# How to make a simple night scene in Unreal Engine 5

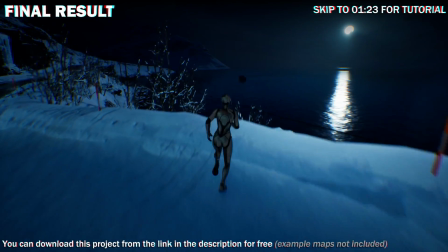(0:17)
In this video I will cover how to make a very simple night scene by only modifying the default lighting setup.
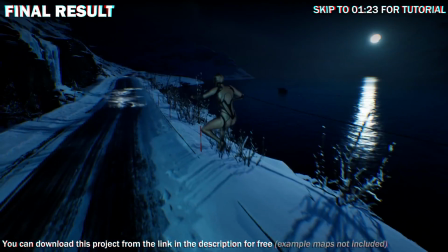(0:24)
Here are some examples of scenes using it. Here the moon is acting as a light source, so the level is still playable without any extra lighting.
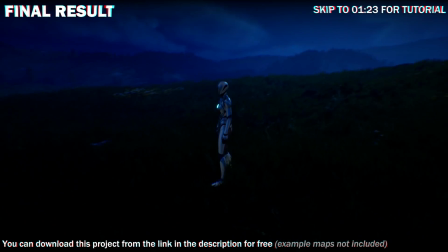(0:33)
This example shows a forest that is a bit darker, but you can still see enough.
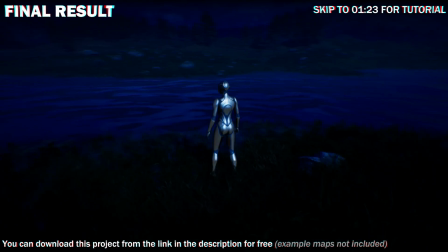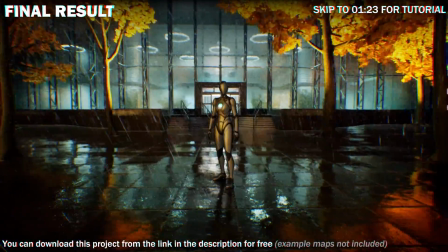(0:46)
This example has rain as well to add to the atmosphere and is being lit by the surroundings in the buildings.
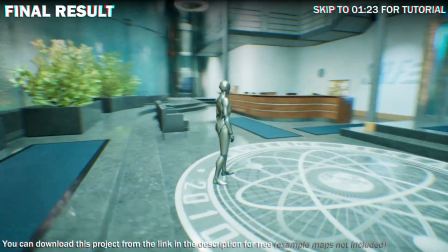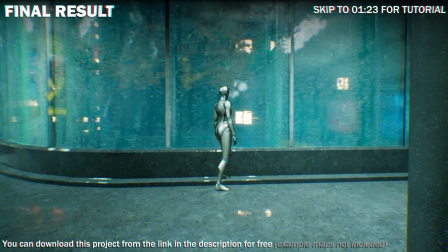(0:57)
The rain on the window makes the scene look realistic and nicer here. Finally is the supermarket example.
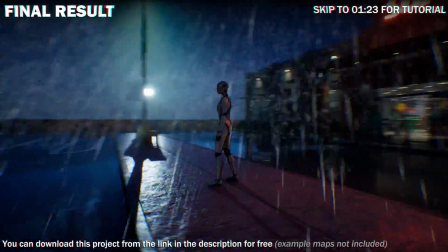(1:05)
This one also is being lit well by the building and street lights.
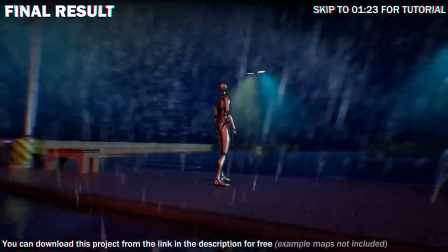(1:09)
You can see the lamp's light rays, which is using volumetric fog, which I show how to make in the next video.
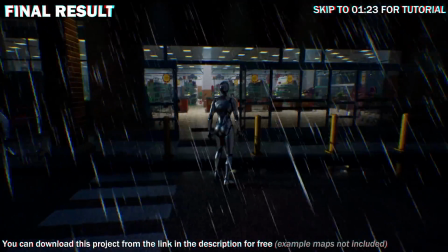(1:16)
You can use any other lights to illuminate your scene as needed.
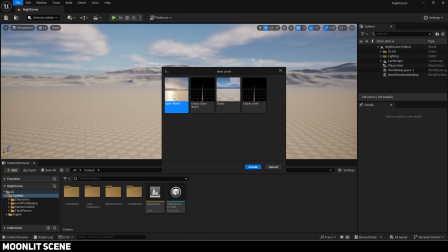(1:23)
I will make it in the default open world map, which you can create by pressing new level. First select the directional light.
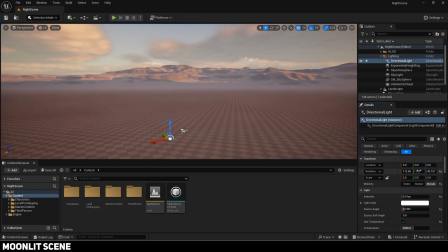(1:31)
Rotate it until it is almost sunset. We will use the sun as the moon, so make sure it is visible.
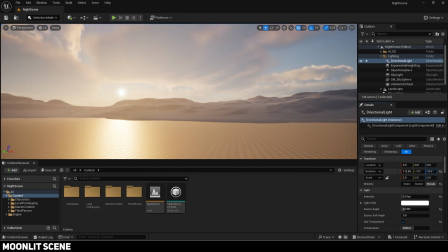(1:41)
Rotate it in the Z-axis until it looks right for you. Now I will change the color to a slight blue one.
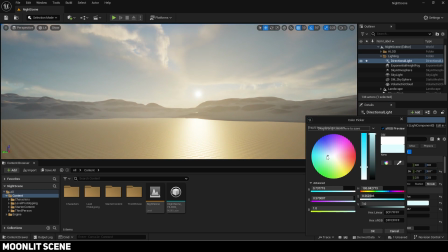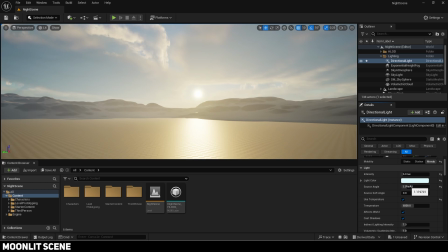(1:54)
Source angle will control the size of the moon, so you can adjust it to your liking. Make sure use temperature is on. Lowering it will make the scene warmer, so we will increase it to give it a bluer tint so it looks colder like night. Play around with the other settings like the indirect lighting intensity and volume trick scattering intensity.
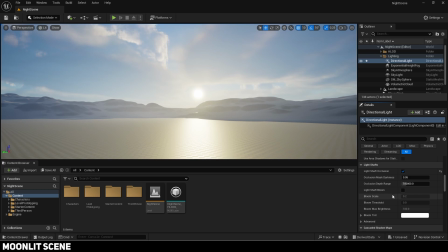(2:19)
Scroll down and enable light shaft bloom. Reduce it since this is way too much.
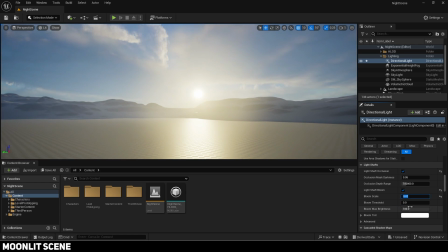(2:26)
Bloom scale will control the radius while max brightness will change its intensity.
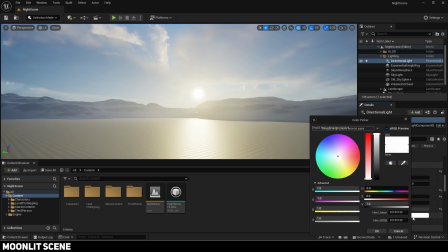(2:33)
I will also give the bloom a slight blue tint.
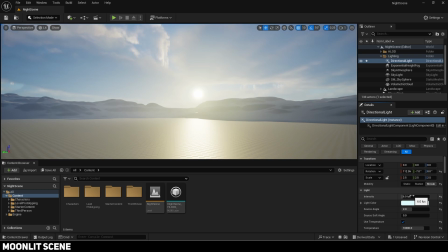(2:40)
Now reduce the light's intensity. A value of 1 looks good for now.
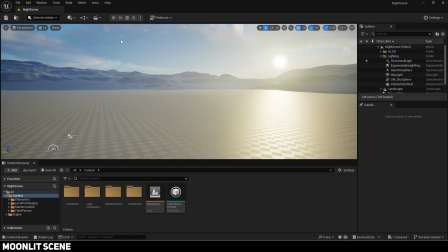(2:47)
You can see it is still pretty bright due to auto exposure, but we will fix that later.
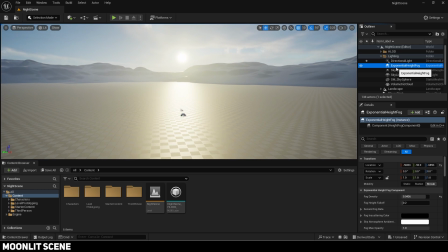(2:55)
Now select the exponential height fog. Change the density. It looks better at night with more, so I set it to 0.05. Next change the height fall off.
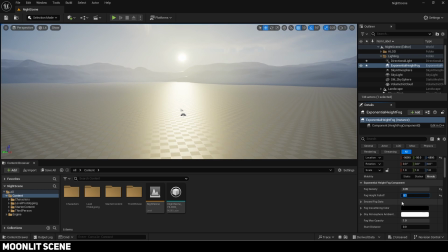(3:08)
A lower value will make there be more fog as the transition will be larger. A higher value will make it a sharp transition. Something like 0.1 looks good. Give the sky atmosphere color a blue tint.
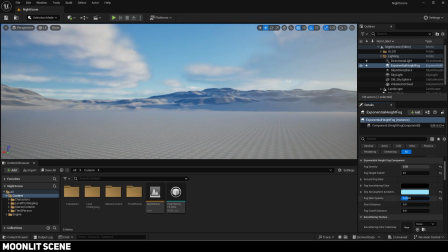(3:23)
Change the opacity to your liking.
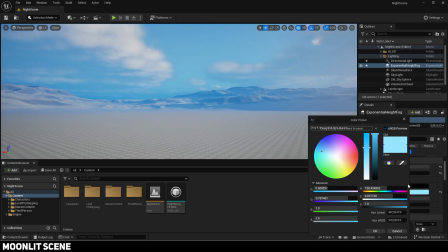(3:25)
I like to make it 1, then use the color picker tool on the color, then select a color from the sky so it blends in smoothly.
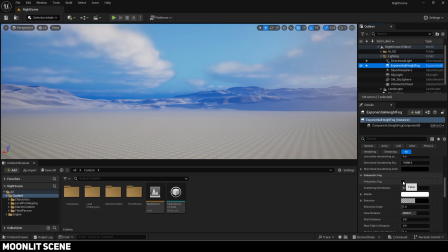(3:35)
Next enable volumetric fog. Reduce the scattering distribution since it is too foggy.
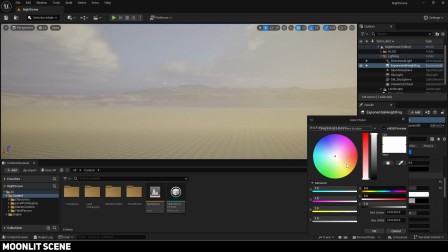(3:44)
Make the albedo blue so it matches the color scheme.
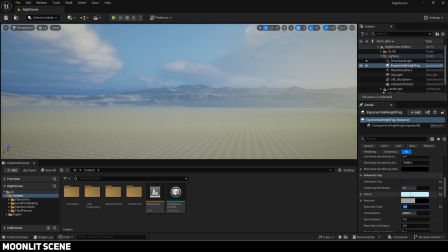(3:51)
Then reduce extinction scale to lower it even more. Trial and error with the distance values to control the extents of the fog.
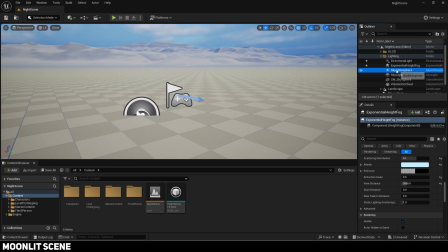(4:07)
Now select the sky atmosphere and adjust the atmosphere height. I set it to 5.
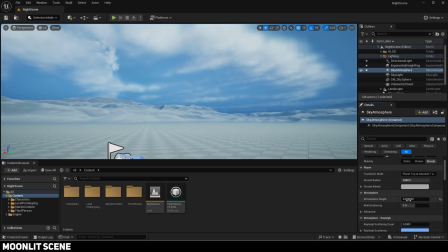Now choose the skylight. Adjust the intensity scale.